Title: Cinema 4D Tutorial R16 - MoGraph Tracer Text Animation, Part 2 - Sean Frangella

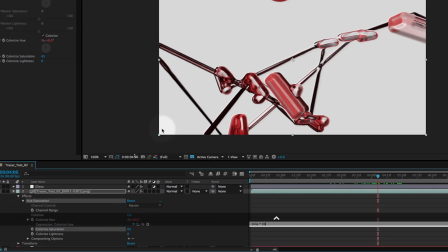And we can multiply that by another number. So if we do time times 30, every second, it's going to cycle through 30 units of this hue, and then I'll press enter.
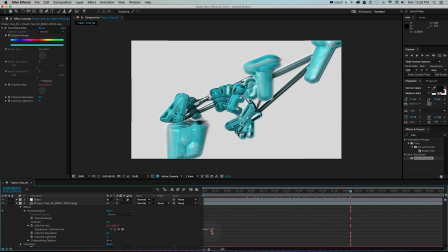And now if we cycle through, we can see that it's adjusting color over time. And if we want that to go quicker, we could just make this number bigger.
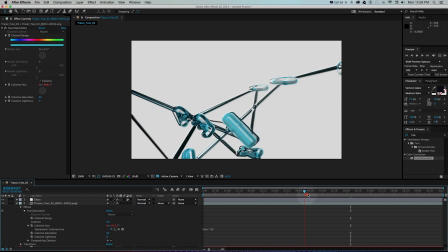So we'll go time times 50. And then it's gonna cycle through these much quicker. And you can see it creates this pretty cool effect when we're combining that hue saturation expression with that glass effect on that adjustment layer.
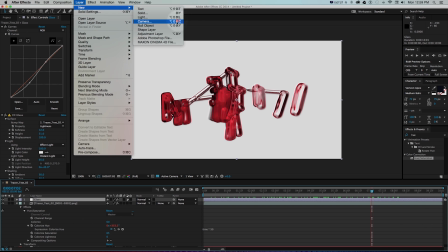One thing we want to do on top of all of this is add another adjustment layer to add a nice vignette. Always nice to do on motion graphics projects. So I'll go another adjustment layer and I'll call this vignette.
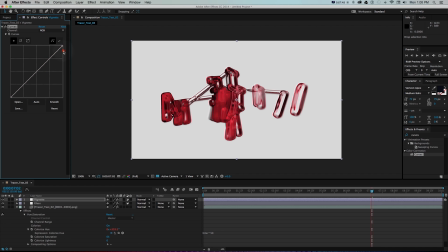And on this one, I'm going to grab curves again. And I'm just going to pull the top point all the way down so it looks darker.
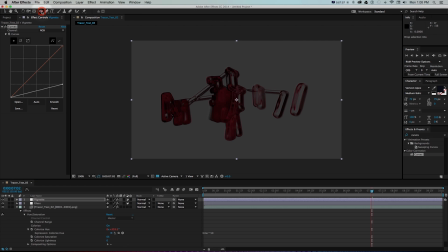And then what we can do to block this to just the edges is grab an ellipse mask up here and then just double click on it, and that's going to create a mask.
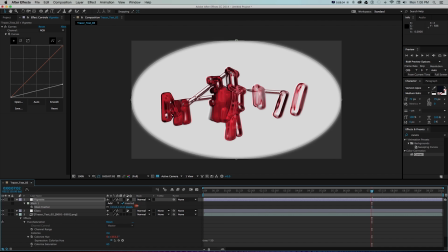And then we can invert that mask right here and then press F to feather and just turn that up.
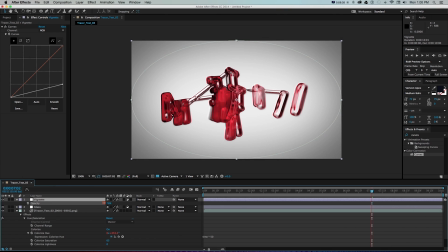And then we can press T and just turn down the opacity of the whole layer.
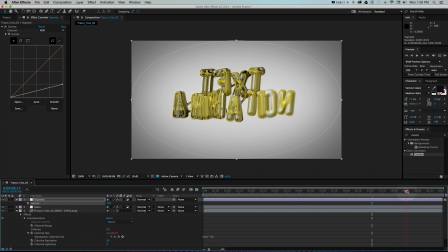Now, the last thing we want to do is have that glass kind of turn off so we can actually read this text at the end. We can see it comes here and then it's kind of unreadable. And that's why we set this glass on an adjustment layer, because we can just turn off the opacity of that adjustment layer.
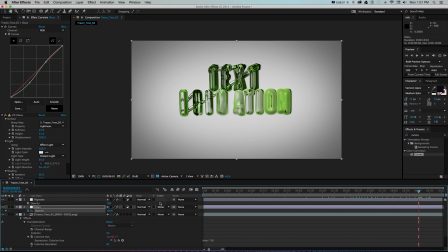So for that glass adjustment layer, I'm going to press T again and I'll set a keyframe for opacity,
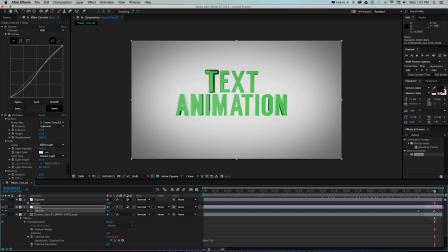and then I'll go ahead 20 frames and I'll set another one and turn it down to 0. And then I'll just ease that edge so it smoothly goes in. We don't see any bumps.
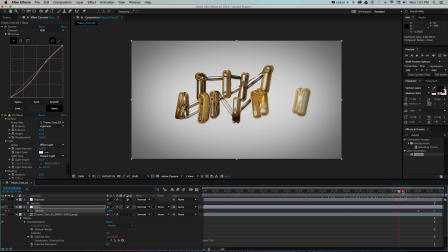And then it's going to play through this cycle through all these, get that nice glass effect. And then when we get to here and need to read it, it's going to shut off that adjustment layer, and then it will reveal our text.
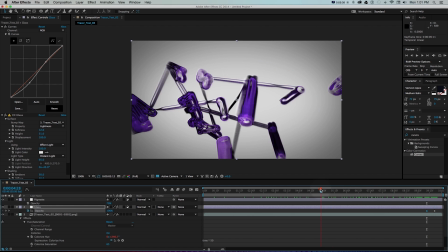And if we wanted that to be kind of shorter, we could tighten up those keyframes a bit so we don't see that transition.
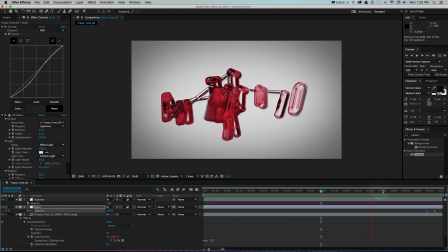So that is it. We got our text flying around. We get this nice, cool glass effect on it.
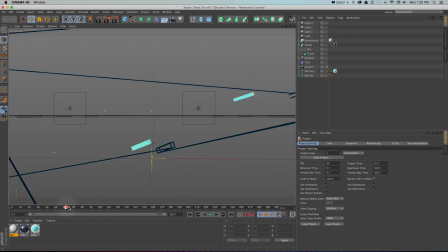It's cycling through colors and then it snaps together. So I hope you enjoyed this one. It's a good example of a lot of stuff we could do in the first part in Cinema 4D,
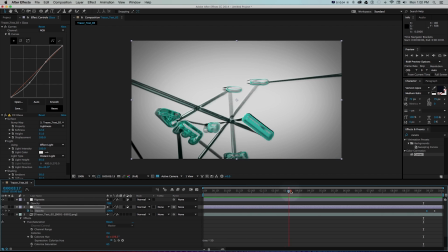and then just show how you can connect Cinema 4D with After Effects and do some cool post-production stuff on top of your footage,
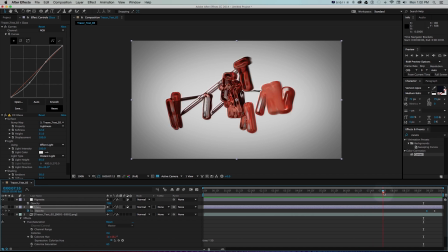really push the colors, and always bring things into After Effects or a compositing program to really finish things and
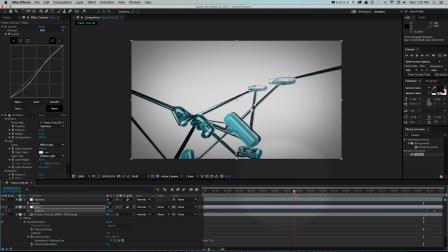wrap up your 3D animation and look at it as if it was footage that could always benefit from that last little push.
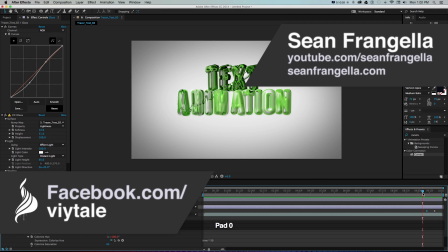So I hope you enjoyed this one. This was a fun one to put together. As always, be sure to subscribe on YouTube at youtube.com/SeanFrangella, as well as follow me on Twitter if you want to ask questions, request tutorials at
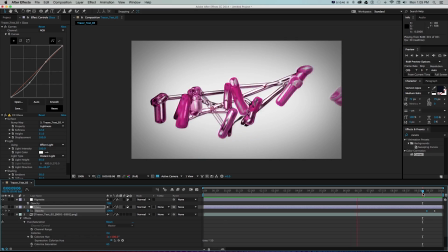twitter.com/SeanFrangella, and check out facebook.com/Vitale if you want to interact that way and follow on that site.
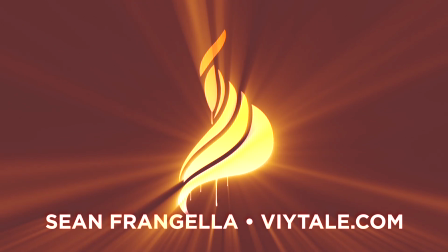As always, thanks for watching.